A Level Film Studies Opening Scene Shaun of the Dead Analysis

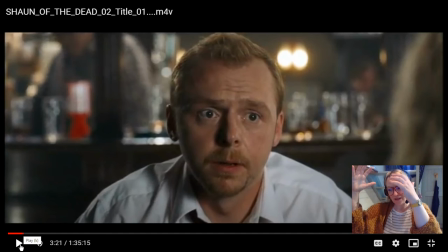But it's those things are set out in the everyday situation. But later we know now that they're going to apply to the zombie apocalypse. And then I really like that he returns to this zombified state of false consciousness at the end of this scene.
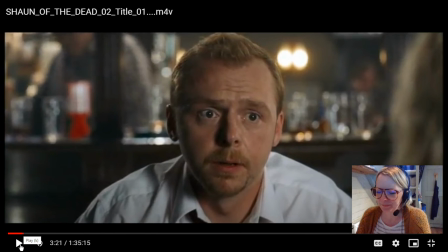He switches back off again.
Shaun?
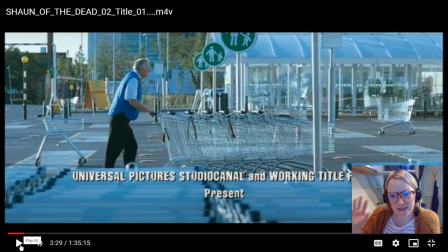So we have that science fiction, that sci-fi kind of like sound again, and I really love this title sequence. So we have these like bright poppy but sort of sickly and cold color palettes running through it,
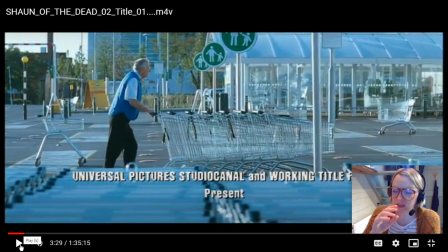but within the mise-en-scène here we've got some things that are just really quite poignant. So we've got this trolley boy moving these trolleys around. It's kind of the lowest of the low. It's a really insignificant sort of like role, but this is an old man pushing these trolleys around.
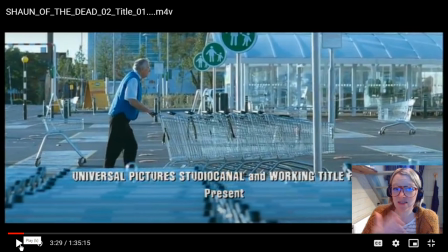It's kind of like talking about life here, isn't it? The meaningless of it. Like, what has he done with his life? It's just pushing trolleys around. Is that what we're doing with our lives? Like this idea of like criticizing our commodity fetishism and our obsession with capitalist agendas.
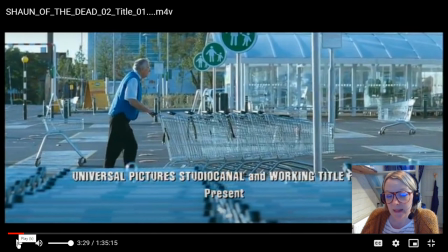And all this man's done all his life is like push this trolley. This scene is also really cleverly put together. There's there's edits sort of like hidden in like the movement. So we've got like match cuts that are hidden in the movement of the camera.
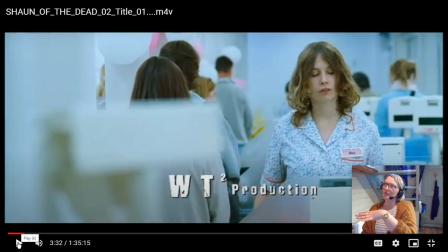It's constantly moving, and the soundtrack is kind of like comedic and poppy. And it's repetitive. It's a bit like a computer game as well, which links into Shaun's obsessions and this sense of hyperrealism that we get.
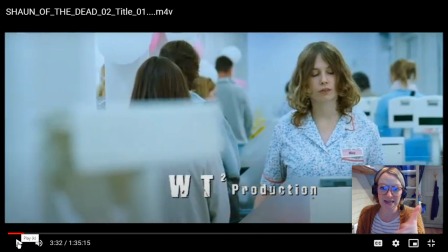So here we have the female area. So now we're in the shop, and I want you to pick up on how everything is choreographed. We've got these sickly sweet blues and pinks. Later on in the film, we're going to have much more vibrant color palettes. There's going to be like lots of red, obviously.
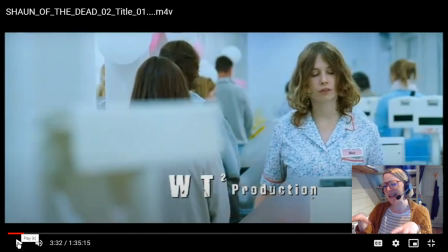But at this moment, everything is kind of like pastel. These people aren't really living. They're living in this pastel world, this pastel life where nothing's really feels real. It's kind of a dreamlike sort of like state.
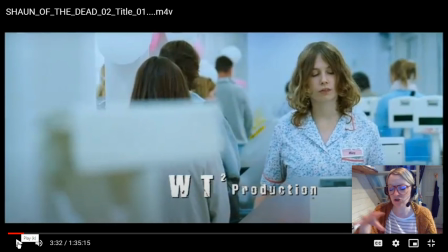So this idea that these people are doing these choreographed actions is really interesting, because they're kind of like these like characters in games, non-player
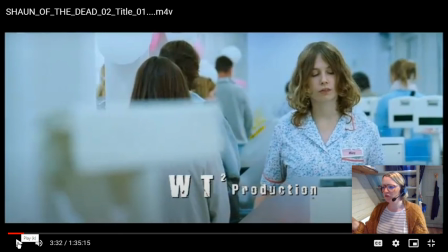NPCs. Sorry, I lost the word there. They're kind of like these NPCs who are on sort of like idle, who are just repeating these same motions over and over again. So again, it's talking about this idea of already being a zombie, already being stuck in a state of false consciousness.
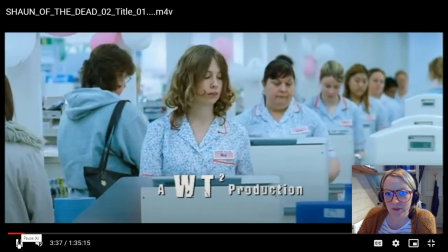That's Mary. We're going to see her later. All these characters, we're going to see them later.
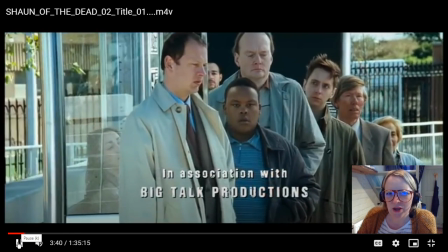So,
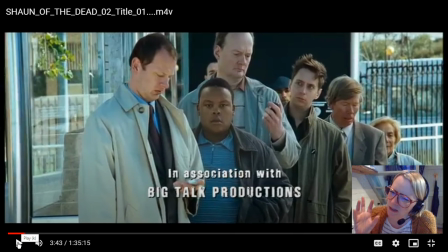some of these like little moments feel a little bit gendered. So we have like the more sort of like business-looking men at the bus mostly. There's a woman at the back there, and they're all staring at their phones, kind of obsessed, or staring into space.
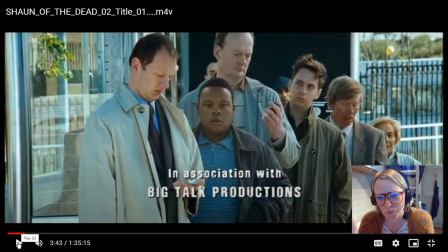All of these people we're going to see later as zombies. It's so like cleverly put together. It's so interesting. And again, they're all dressed in the same color palette, these grays and blues. It's all really washed out. No one's really living their life. No one's vibrant. No one's standing out.
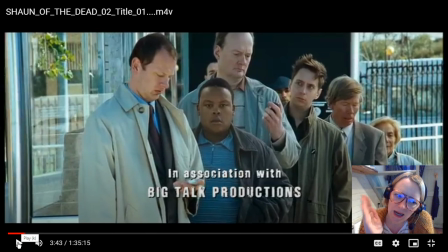Everybody is just staying in their lane, already a zombie.
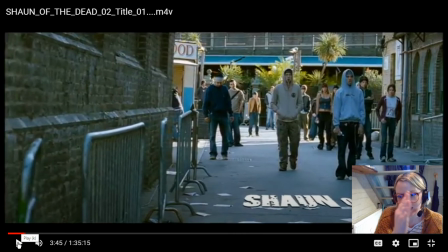So do you see how there was the edit hidden there and sort of like the movement of someone walking past the camera? It's like it hit a wipe. And again, just really, really hammered home. We've now got like the teens. Are they a bit old for teens? I can't really tell.